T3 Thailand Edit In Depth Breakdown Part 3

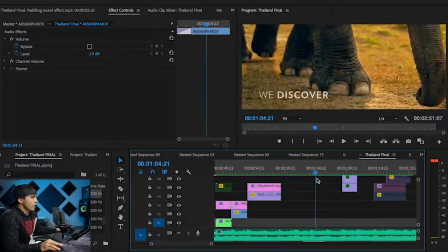(28:42)
Now on this elephant shot, notice I have a tight shot to a wide shot, and those cut together really well.
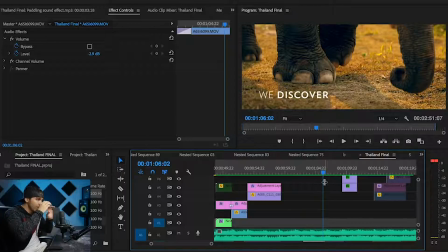(28:49)
So that's why I try when I'm shooting to get some tight shots, some medium shots, and some wide shots,
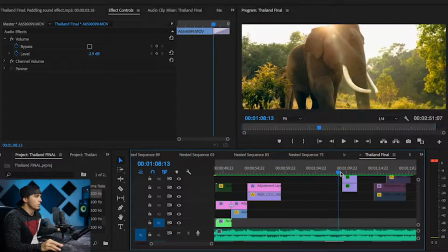(28:54)
because then I have some flexibility in post to be able to make it into a scene instead of just a solo shot.
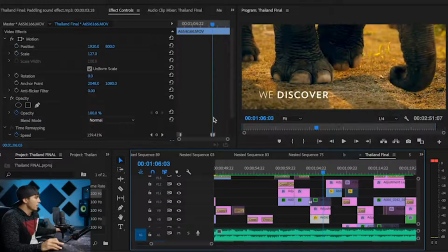(29:05)
Also, same thing as the ladle shot. We have these speed ramping into each other. So we have slow motion, goes to fast motion into that step, and I purposefully made the elephant step on the beat.
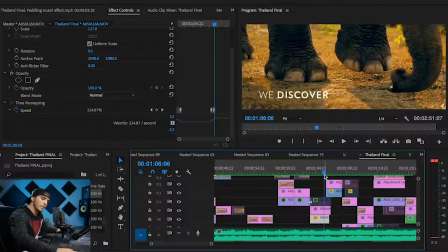(29:18)
Helps you feel the beat when he's stepping on it, and I'm adding a sound effect on top of the beat to emphasize that step.
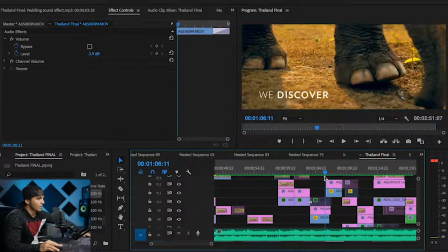(29:27)
Also notice I matched up his left foot hitting the ground and made sure to put the
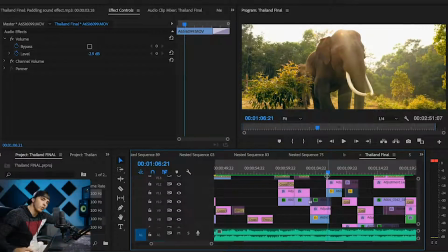(29:32)
next clip where his left foot is already on the ground and that right foot starts to come up. So these are the little things that I'm thinking about when I'm editing to make sure that there's continuity and that the edit flows.
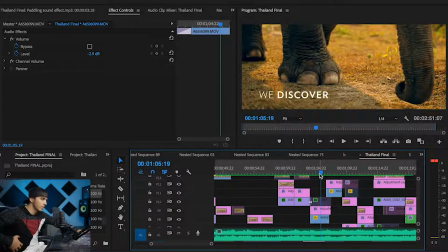(29:42)
So left foot comes down on this clip and the left foot's already down on the next clip and the right foot starts coming up.
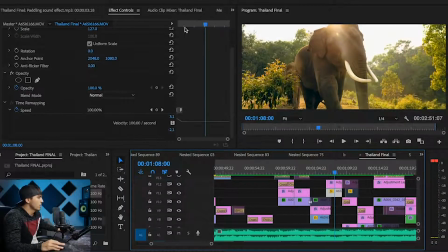(29:49)
And again, we speed ramp out of this one. We start fast and slow down.
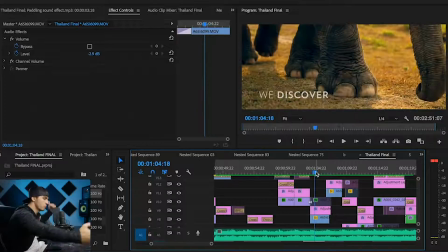(29:55)
So that helps it create that motion of the elephant stepping, and you're going from a tight shot to a wide shot, but it all feels kind of like one shot because you've used a speed ramp, you've made sure to cut on the same foot, all these little things and sound effects to help it be cohesive.
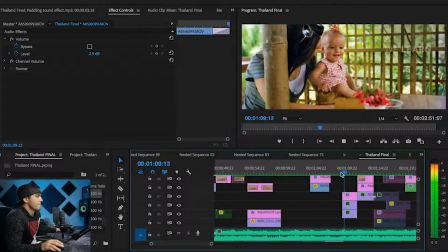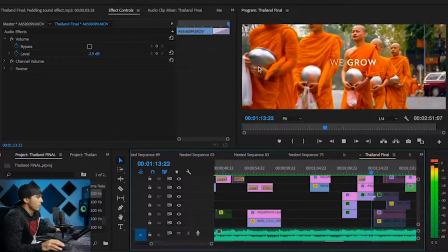(30:16)
Notice the car noises in the background as you see cars.
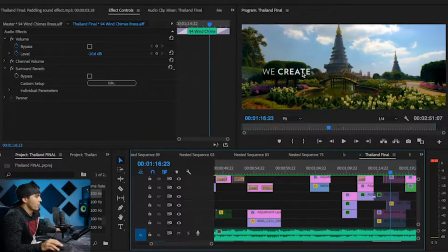(30:22)
Notice how I'm putting the text on the darkest part of the image, these shaded trees over here.
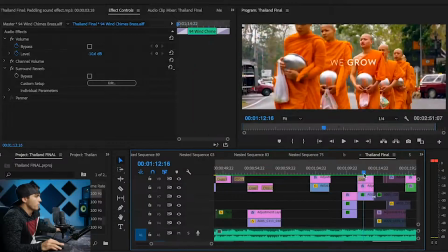(30:27)
So I'm being very strategic about where I'm placing the text.
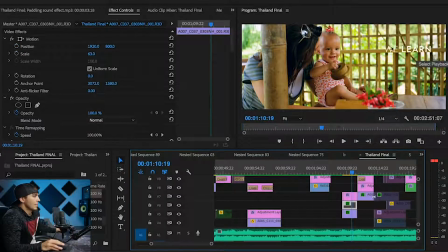(30:31)
And on this one, there actually wasn't a very dark spot, and it wasn't very easy to see over here, but I wanted the text over here instead of on my subjects. And so I actually created a duplicate layer of the clip and then cropped.
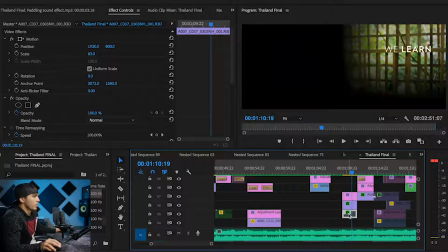(30:45)
So if you see this clip alone, is just this corner right here. So I've cropped it out like that, and then I've feathered the edges, and then I've brought the exposure down on this.
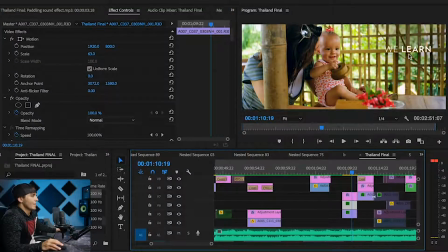(30:57)
And so now when you see both these layers together, you see how you can see that text a lot better because I've darkened just that one little spot there. So that's a good little trick if you are doing text overlay. I did this a few times throughout the edit to darken a certain part of the screen so that I could see the text better,
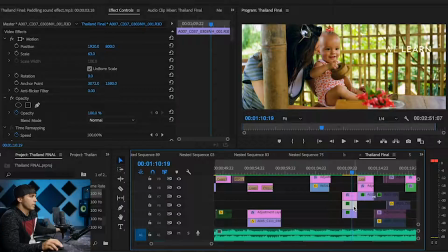(31:13)
because there's a lot of highlights in the background here and it was just kind of blending in, and so that allowed it to stand out more and be more readable.
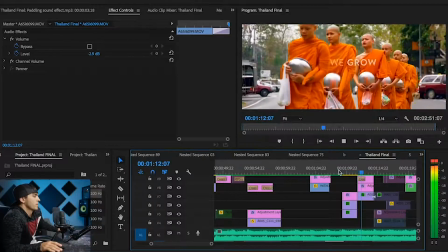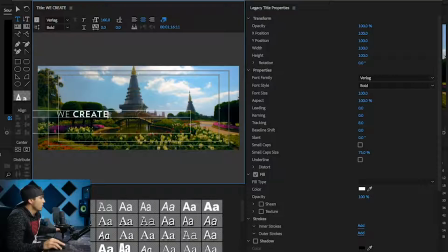(31:28)
Also, quick note about the text itself. This is called Verlag, is the font that I'm using, and I've split it up so that the main word is in bold and the word that is in front of it, the smaller word,
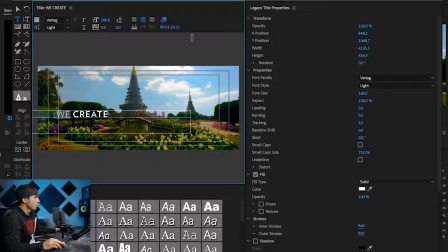(31:43)
is light. So by changing the boldness of the text, it kind of helps to give it, in my opinion, a little bit more cinematic look.
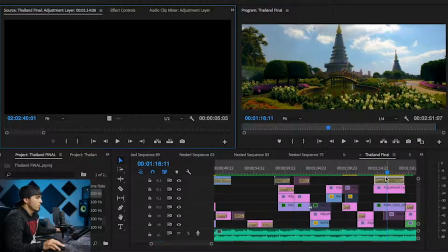(31:51)
So I've done that throughout the edit here.
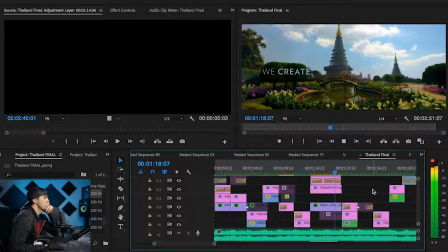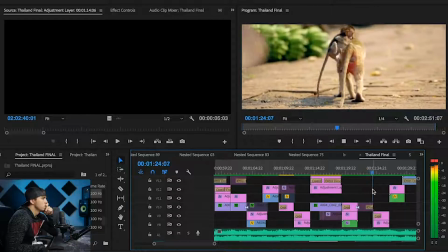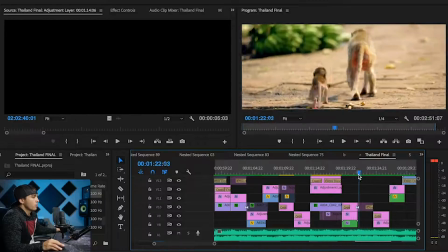(32:06)
Okay, so again, you notice the grouping of the monkeys.
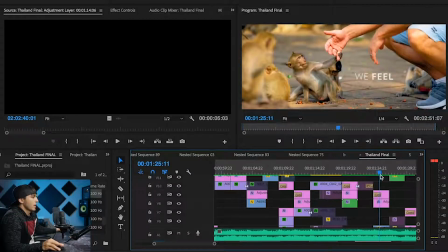(32:09)
I have two monkey shots here, so I put them back to back to kind of help feel like the theme is the same, they're relatable to each other.
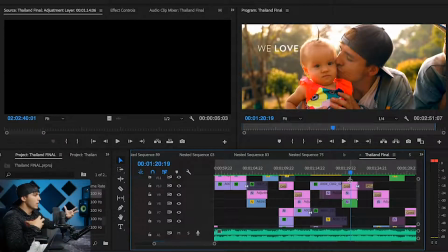(32:17)
Also, I purposefully made "we love" about me showing affection to my daughter,
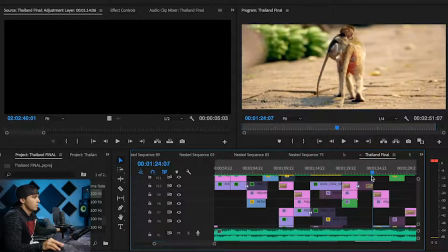(32:23)
and then this monkey baby showing affection to its mom. And so putting those back to back makes a connection, and again,
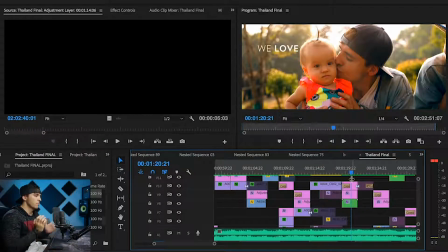(32:31)
makes the audience feel something that they otherwise wouldn't have had you not been very specific and strategic about your clip placement.
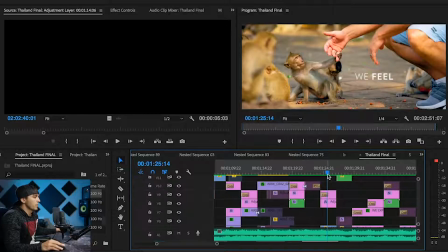(32:44)
And again, we have a human interacting with an animal and a human interacting with an animal.
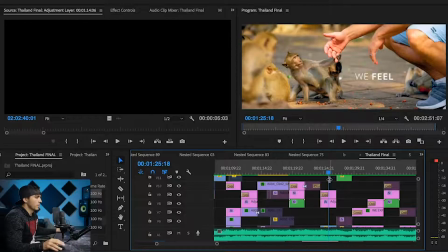(32:50)
So those are strategically put back to back because they're relevant, they're relatable to each other, and make it a continuous flow of what you're seeing on the screen as far as the text goes.
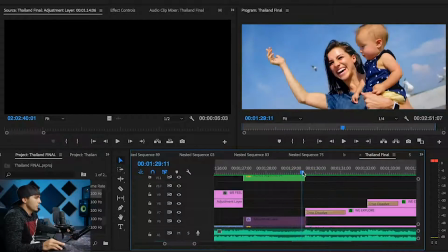(33:06)
Okay, so this is kind of an interesting transition I did here. It's a speed ramp, so we go from slow motion to normal speed.
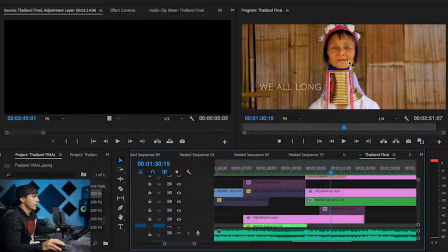(33:14)
But my next clip was of this long neck tribe lady in the middle of the frame standing straight up.
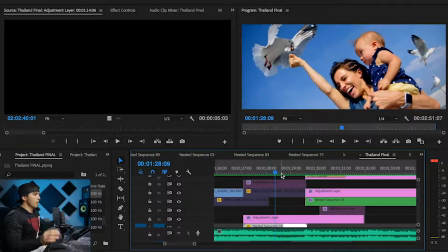(33:21)
The shot I did of my wife was kind of a cantered angle. She was kind of going this way, and so I eventually straightened out the shot after I got the shot.
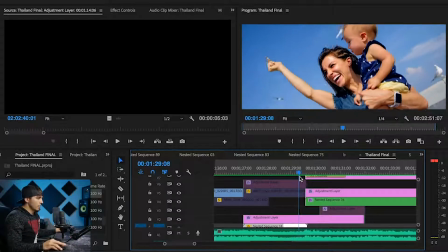(33:31)
I was filming and then I straightened out and turned the camera off. And I utilized that straightening out part to help transition into the next
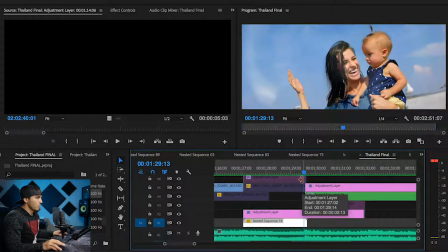(33:38)
clip because it puts my wife in a similar position to the next clip, and so that helps it transition because it's like she's becoming the next person, morphing into this new person.
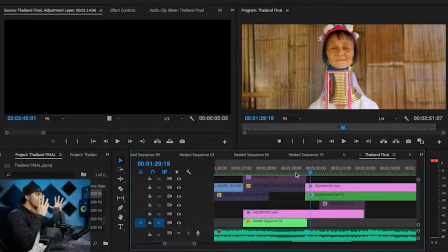(33:49)
So that was strategic by speed ramping her into a certain position to transition into that next clip.
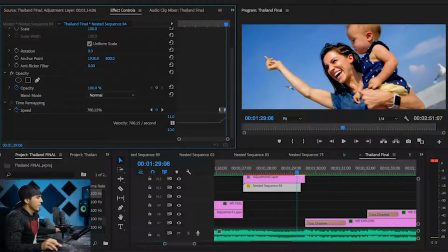(33:56)
And just to give you an idea, I'm going to show you what it would look like had we not had a speed ramp right there.
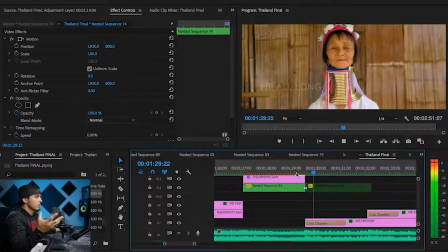(34:04)
So it still works, but it just doesn't transition as smooth.
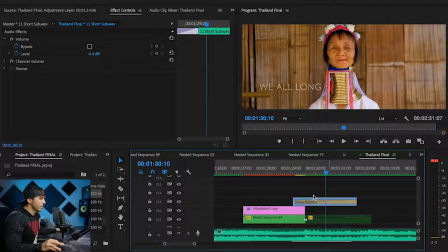(34:09)
It's a little bit more jarring. And we've also thrown in yet another light leak to help transition those. So without the light leak, just to me, it doesn't flow as well. So now compare that to the speed ramp and the light leak.
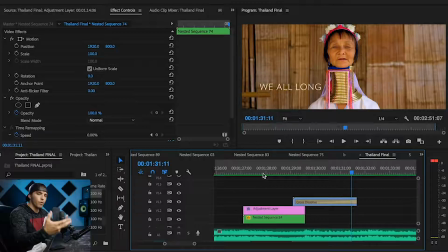(34:30)
Yeah, to me it just carries you into that next shot better.
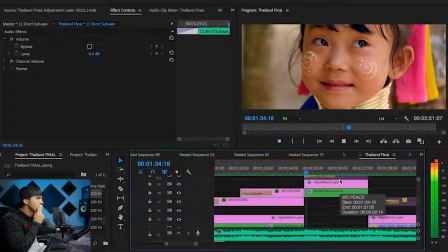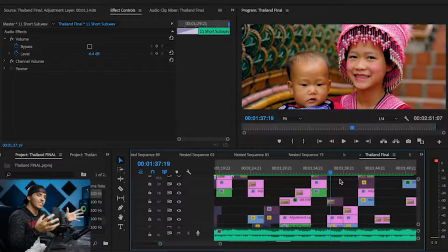(34:40)
Again, we're grouping shots. The motion of these is static. These are all static shots of people's faces. So I group those together because they cut together well.
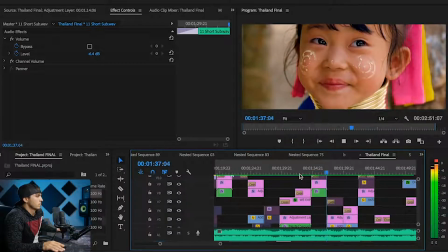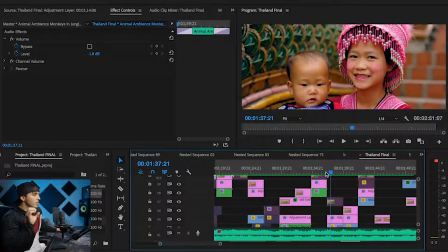(34:58)
And then this shot right here is static, but I start pushing in a little bit and to the right digitally.
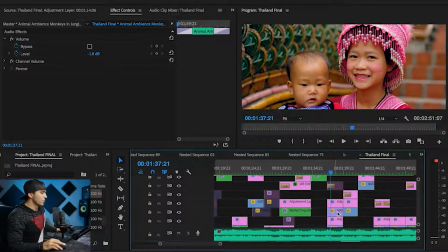(35:04)
And I do this a lot throughout the edit as well. You'll see here that our position and scale starts out here, and then we're slowly zooming it in and to the right.
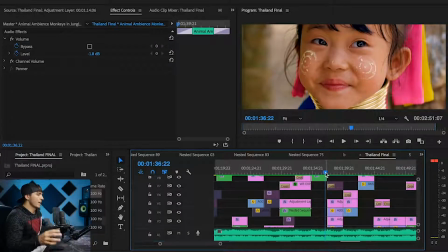(35:15)
So I do that digital zoom throughout a lot as well to just kind of help it feel a little bit more movement when there isn't any movement.
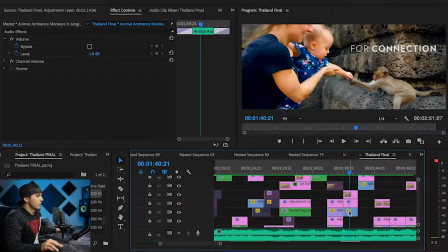(35:23)
And that helps kind of go into this next clip as well, which I've also thrown in a digital zoom. So let's show it without a digital zoom.
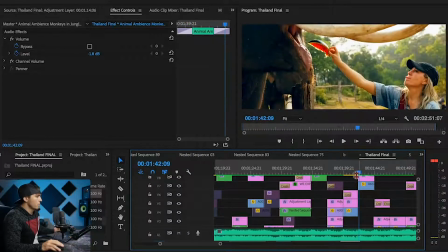(35:33)
It's a good shot, but by throwing on a digital zoom,
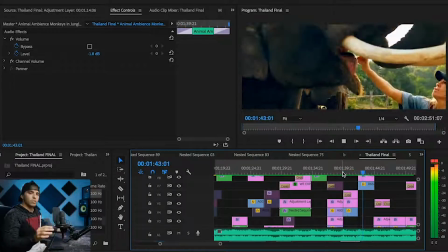(35:37)
it just makes you feel like I'm pushing towards it and makes you feel a little bit more immersed in that.
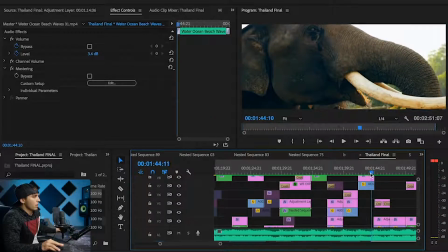(35:48)
On this clip, notice how I'm cutting on the light flare here.
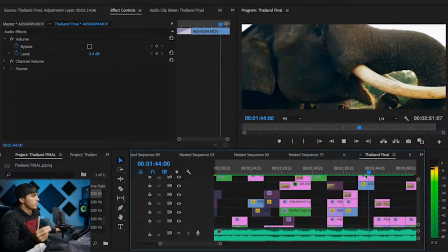(35:53)
So I wait for the light flare to come, and then I cut on it.
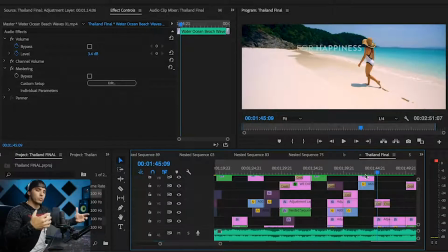(35:57)
So that's also something very strategic because I'm looking for certain movements or things in the clips to cut on that will help it transition to the next clip.
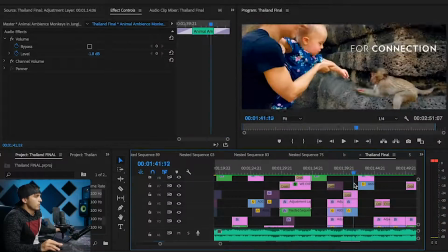(36:07)
Again, grouping these two, interactions with humans and animals. Baby's feeding monkey, mom is feeding elephant. So very strategic in placing clips together to help tell the story. We talk about storytelling.
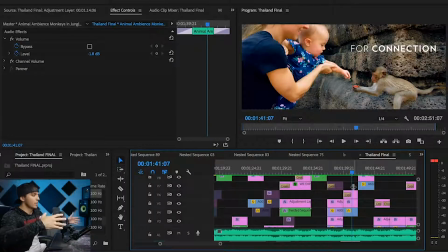(36:21)
Using the music is first and foremost for me. I love, again, using the beats of the music to help the pacing go well, and we'll talk about it as the pacing picks up here in a second, how I use the music to help carry my story. But this is a big part of it, is grouping clips together that are relatable, that make sense back to back.
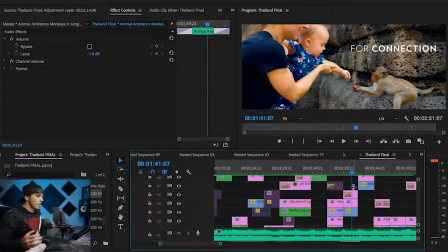(36:40)
So it's just not random clips, a montage of clips, but you're actually trying to tell a story of what you're seeing.
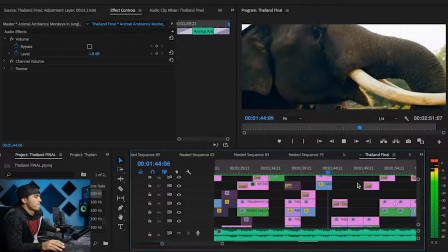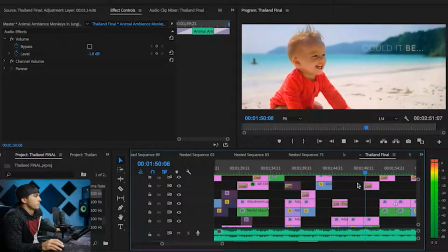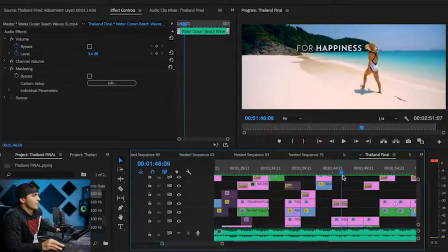(36:57)
Now I purposefully chose this clip as happiness.